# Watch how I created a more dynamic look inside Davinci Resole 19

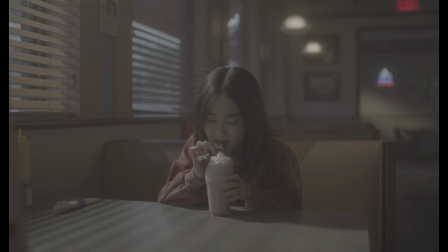0s
In this video here, we're going to be looking at how I graded this footage, which is a red Gemini footage.
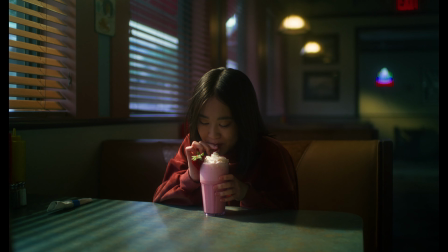6s
It is a really nice looking scene. We've just done a few major adjustments, I would say, well not major,
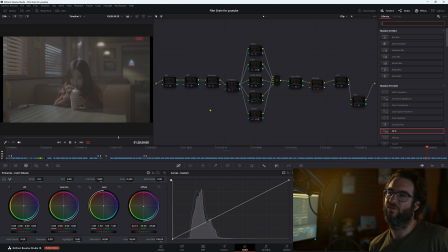12s
but we've done a few adjustments to really help bring out the overall feeling in this scene and set a really nice mood to it. G'day, welcome back. So here is our node graph here. Now in my first node here, I've done a simple IDT.
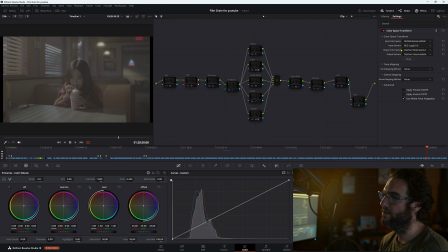25s
So we've gone into a red wide gamut, red log 3g 10 and then our output color space we want to be working in for me anyway a wider color space so davinci wide gamut davinci intermediate we'll leave all this as none and then turn that on we want to go to our odt
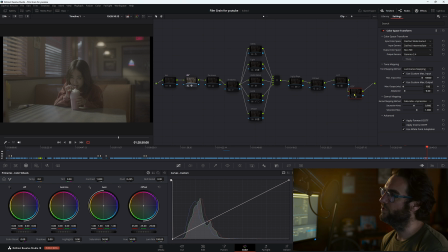43s
here our output device transfer input color space we're going from that davinci wide gamut and davinci intermediate into our rec 709 gamma 2.4 luminance mapping we want to well sorry tone mapping we want to change that to luminance mapping use custom max output push that bad boy right up we get a
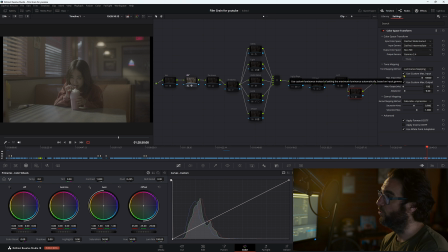62s
wider range in terms of our luminance and then we want to turn on our use custom max output and then down in our gamut mapping method saturation compression so we've gone from this oh sorry we've gone this image here
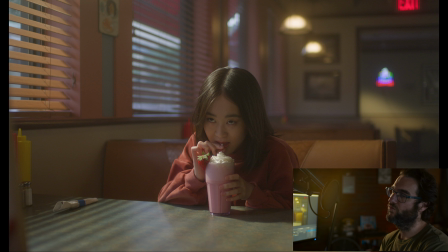81s
to this image here so we go full screen we have a really nice looking image already straight off the bat so we have really nice colors in this scene and overall I think the scene is really fantastic we have a great frame we have some issues with this light in the background we'll
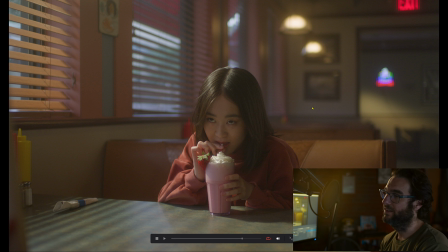98s
be talking about that later on but for now looking at this image I think it's great I think the colors are great framing is great like I said the
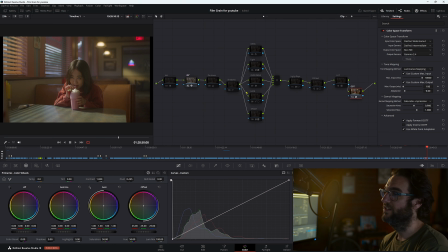107s
lighting is really great it's a really nice looking scene it is actual footage by the way so she's been around so now we have
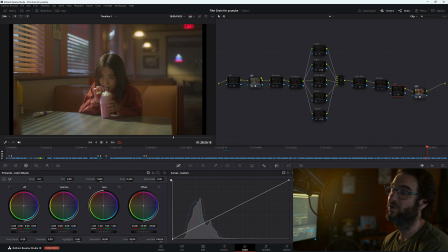115s
that IDT and ODT setup we have to choose or we don't have to but the way I like to work is I always like to work under a LUT now I've been designing LUTs over the last few months and I'm really happy with how they're sitting now I do own LUTs from a very famous and very great colorist obviously a lot better than me but the
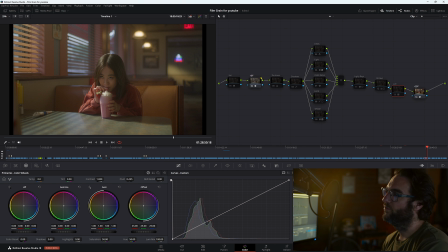134s
LUTs that I've been making really suit my workflow so I usually work them so I wanted something that was still nice in saturation and contrast but I didn't want something that was going to overall completely change the image so
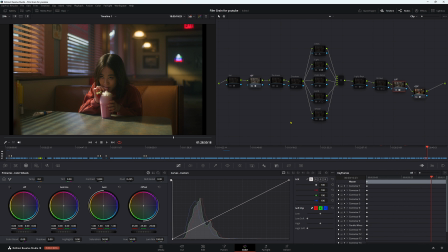148s
I've gone with something just a little bit in the kind of mid area but with our LUT off this is what it would look like
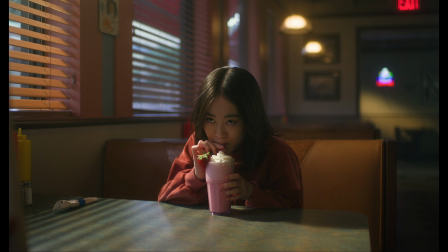156s
but if we turn that LUT on we have a much more saturated image and a little bit more moodier and this is what I really liked I really wanted that starting point I didn't want something that was going to be so over the top so that's why I chose this slot here so again
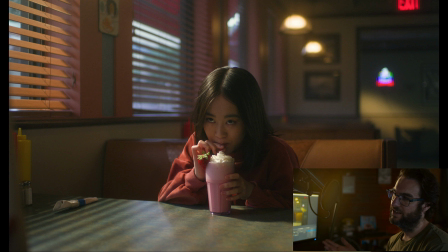172s
off and on and sitting in a really good spot now
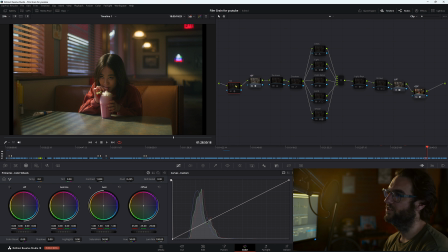180s
the next thing I wanted to do is I wanted to look at halation so I'm going to go to my halation node here and we can bring it up in the effects here so you can see all my settings
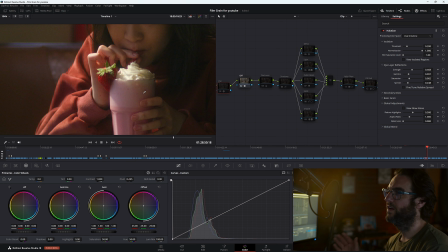188s
if you zoom right in and turn that halation on we're getting this effect
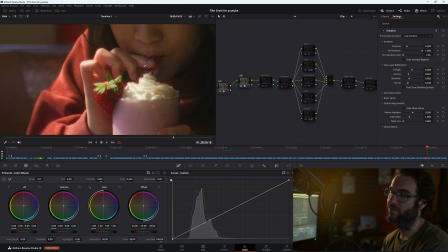197s
now I really like halation and i think it looks great you can overdo it but i feel like this is sitting in a nice
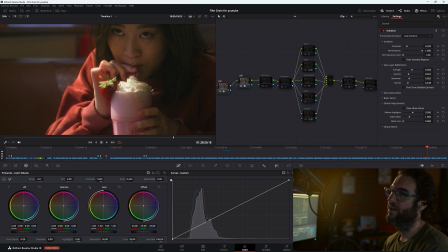204s
part so i really like the way the light is hitting her fingers here and her little shake i think it looks great it's just building a little bit more
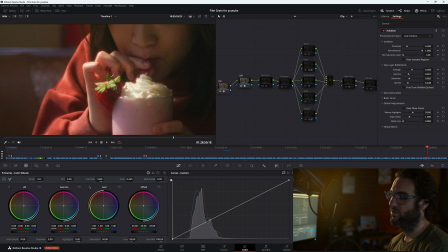212s
interest to our overall image
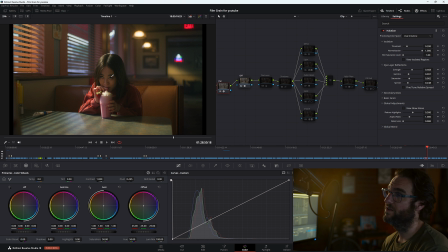214s
and all in all it looks great i really like halation um i wouldn't use this for everything but i feel like this kind of has that vintage kind of look to it so i feel like halation works with this particular scene my next node here in my darkness
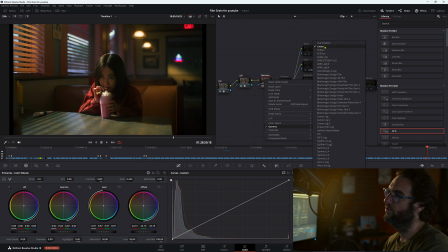231s
node I've just right clicked gone into my gamma put this into linear and I've just brought down the gamma gain and offset so I've just brought a little bit more mood to this image here because I feel like this scene is a little bit moody I didn't want some poppy saturated image I
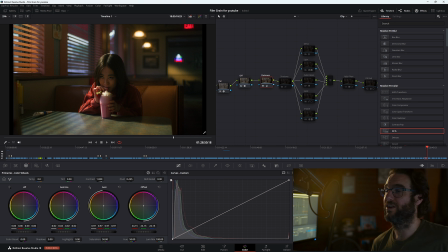248s
really like you know if you've watched you know that i like a lot of mood in my images so that's why i really like this image i mean overall this image is fantastic the the lighting is amazing the production design is amazing
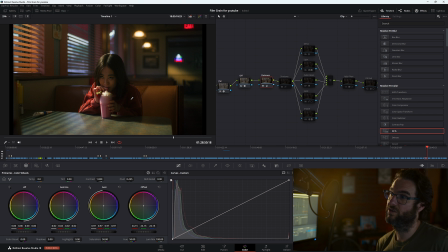262s
just the framing of the whole scene to me is incredible like the way it's shot um really nice layers and that's why i think this image just looks really fantastic really easy because it's done they've done such a fantastic job and as a colorist you want this type of stuff you want the
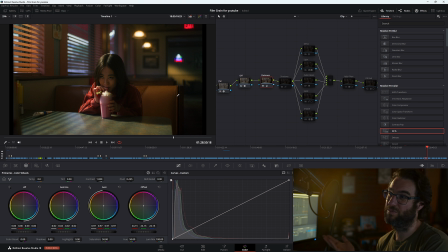279s
high end really nicely shot stuff because it makes you look so much better even if you're not okay now in our shadows here all i've done is just brought it up just a little bit i feel like we were just a little bit too dark so i just wanted to aim um in
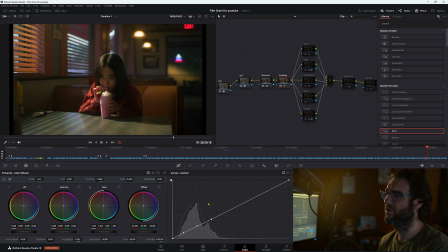294s
those dark areas so i've just done down sorry so i've just gone down my curves here and i've just brought up just a little bit in those dark areas and i feel like that's kind of just lifting whole scene a little bit more now Now,
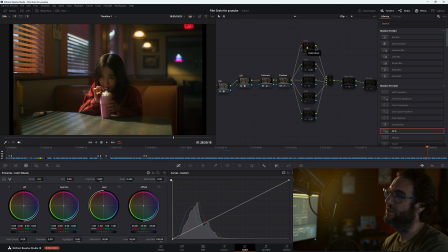308s
one of my favorite things that I like to do is I like to do density, but I like to do it in a way that's not using the DCTL. Now, I do have DCTLs, but I like this method too. So to do it, if you don't know how to do it, just right click your node, composite mode, come down to luminosity.
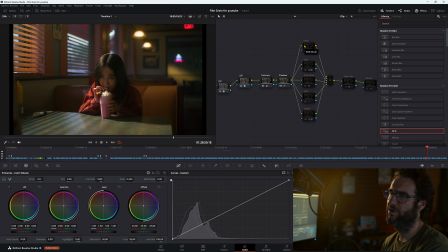325s
Now, you only see that if you're in DaVinci 18 and above, by the way. I think anything below, you can actually do it. And then what you do is you go to RGB, put it to monochrome, and you'll go from
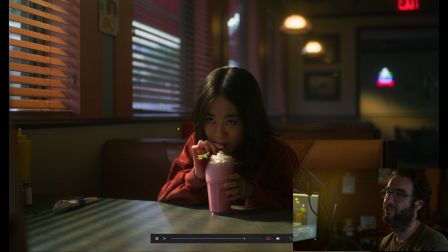338s
this image here to this image here and you're just building that a little bit of density in your overall scene and off on off on i like it i really like this density trick i think it's fantastic and i use it a lot and overall again
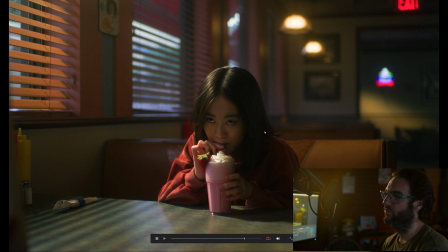355s
it just looks great you're sitting in a really nice it's just the way that the reds look afterwards dense reds always look really good when you're adding more density that's a weird way to say it but reds look better when they're denser
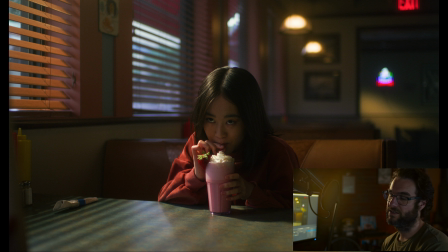369s
so that's why I would always make my reds denser when I do a particular scene let's just look at the strawberry and her jacket it just it just feels it makes the scene feel heavier if that makes sense and I really like that it fills it in moving on to my next node
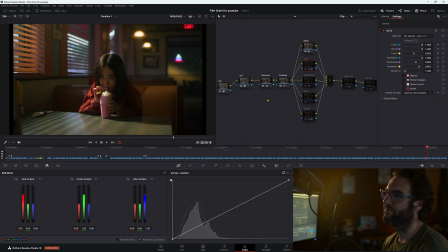386s
here I
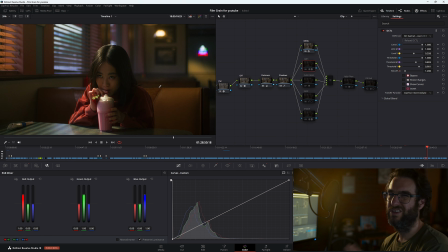389s
found that with this particular the scene one thing that really stood out that was a little bit frustrating was this light here
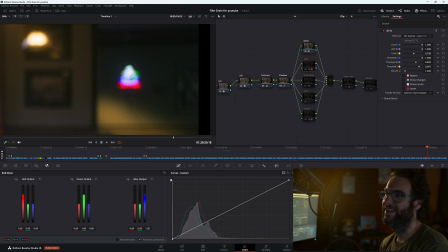398s
um it's too bright but also it's got too many colors going on and i was really distracting so what i've done i've used a dctl a gamut compressor from this guy here i'll leave a link below but also put something up on the screen here and he has amazing dctls him and um another guy
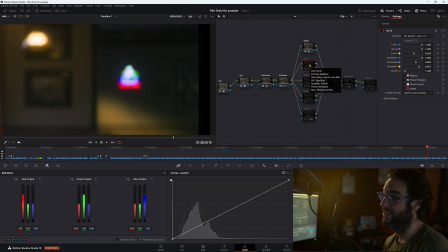416s
called stefan i'll link both their stuff this is not a sponsor i just think they make really amazing stuff and as a colorist i think they're really really helpful so i've just done this gamut compressor here and that's just helping
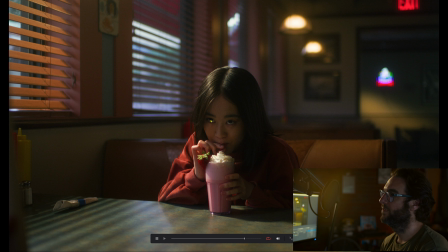429s
to bring it down so we go full screen off and on it's not doing a whole bunch um this is as far as i could probably get it without making it look janky so i've actually blurred it out even more and taken some of the saturation out but again again that gamut compressor
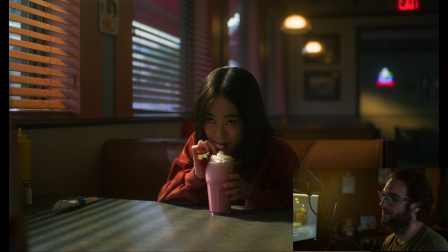448s
is helping so much so fantastic DCL and again I'll
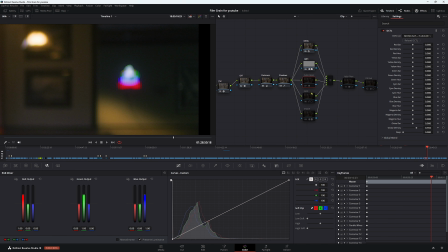453s
leave a link to their websites below with this next note here I'm doing an overall density and this one is by that Stefan man and if we just go full
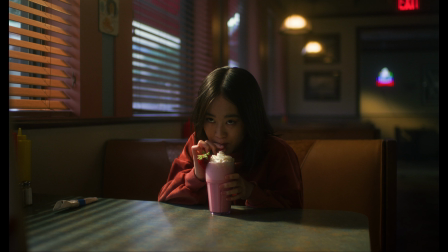462s
screen here so this is with that density off we have a good looking image of course
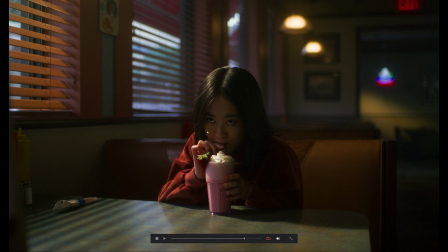468s
but we turn it on we're getting a really amazing looking image look at those reds they look fantastic and just and the yellows and everything to me looks really fantastic i'm really happy with how this is